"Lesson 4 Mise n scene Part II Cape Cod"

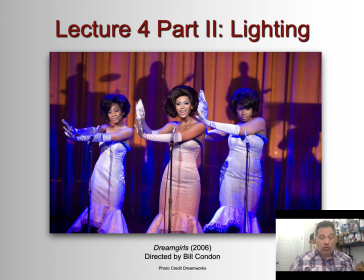Hello, class, and welcome to Lecture 4 on Mise en scène. This is Part 2, Lighting. And here we have a rather evocatively lit scene from Dreamgirls from 2006, and I think you can see
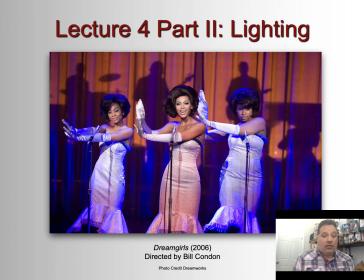how responsible lighting is here for the effect of this image.
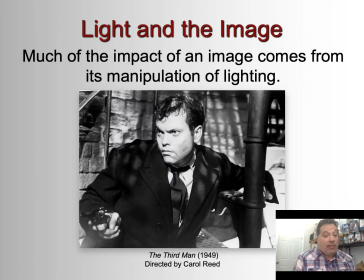And that is because much of the impact of an image does come from its manipulation of lighting. And it's pretty obvious if we think about it, because without light, there's no image.
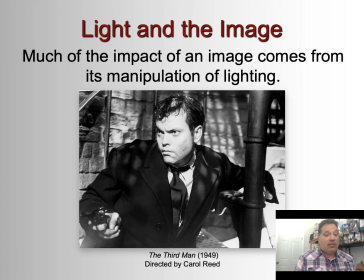And we've probably all experienced this as photographers ourselves, trying to take a shot, even if it's just on our phone, in very low lighting, or the wrong kind of lighting, or perhaps really overexposed lighting,
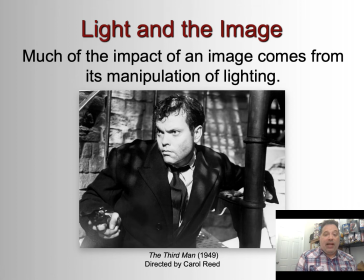right? So the manipulation of lighting is a big part of the effect of cinema, including in, maybe especially even in film noir,
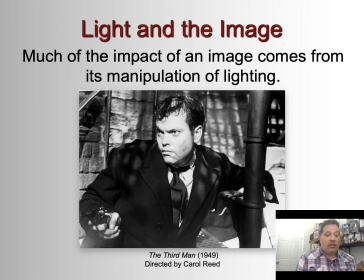which depends for its effect on very high contrast lighting, as you can see in the still here from the third May.
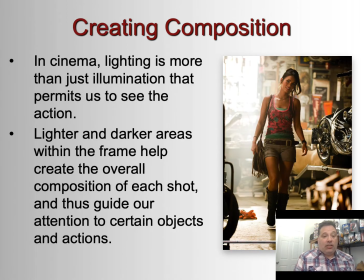So in cinema, lighting is more than just illumination that permits us to see the action, right? Filmmakers don't just randomly sort of turn the lights on and let the actors do their bits underneath it. No, they're using light to create composition.
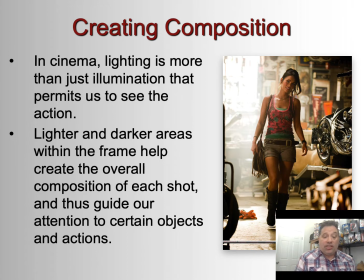Lighter and darker areas within the frame help create the overall composition of each shot, and thus guide our attention to certain objects and actions. And so in this shot here,
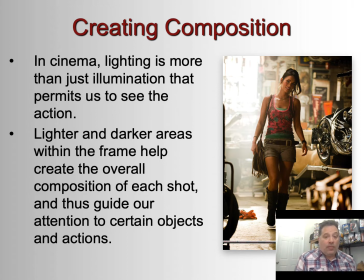as Megan Fox walks into the garage, the overexposed lighting to her left and behind her indicates off-screen space, right, that she's coming from outside. So the lighting here is important to give us information about what's happening in the story.
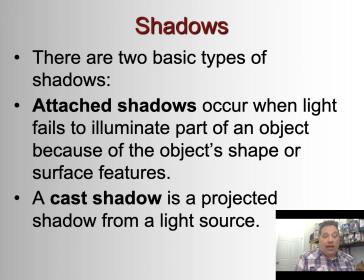Of course, light and shadow interplay, and there are two basic types of shadows. Attached shadows, and those occur when light fails to illuminate part of an object because of the object's shape or surface features.
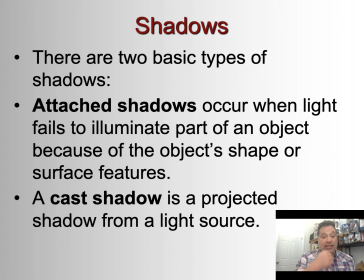And then a cast shadow is projected shadow from a light source.
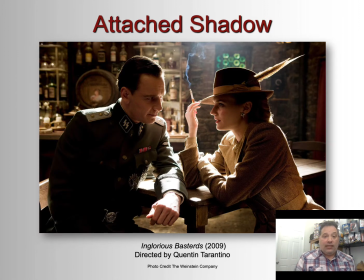So in our example here of an attached shadow, you can see that shadows are created when light fails to illuminate parts of objects. So for example, underneath the brim of Diane Kruger's hat, right?
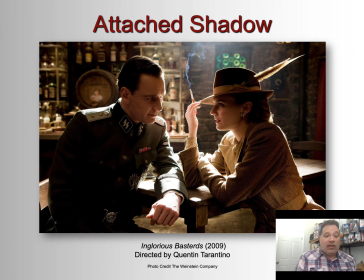Where her hair is very dark. That's a shadow. Or there's no light on the left side of Michael Fassbender's body, right? Because the light's coming from behind him. So that creates a shadow.
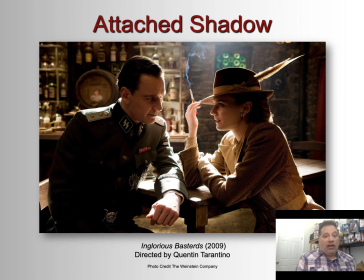So these lights are very, very strategically placed to create these effects. It's one of the reasons why it takes so long to set up shots, because the lighting has to be done just right,
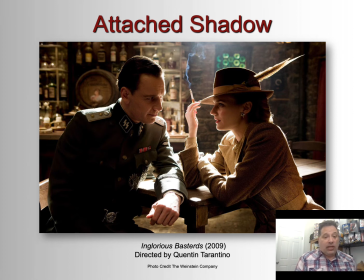and that can be especially difficult shooting outdoors when you have to depend on natural light, which is why even people shooting outdoors use artificial lighting along with the natural light to help create the lighting situation that they want.
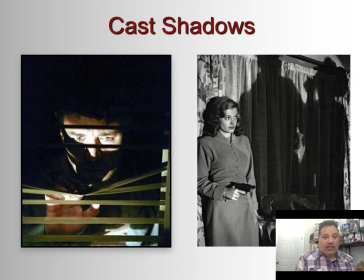And then here is an example of a cast shadow, right, where the light projecting onto the object then creates a shadow that is cast on the left side here onto the face of our actor, and then on the right side onto the wall behind our actor.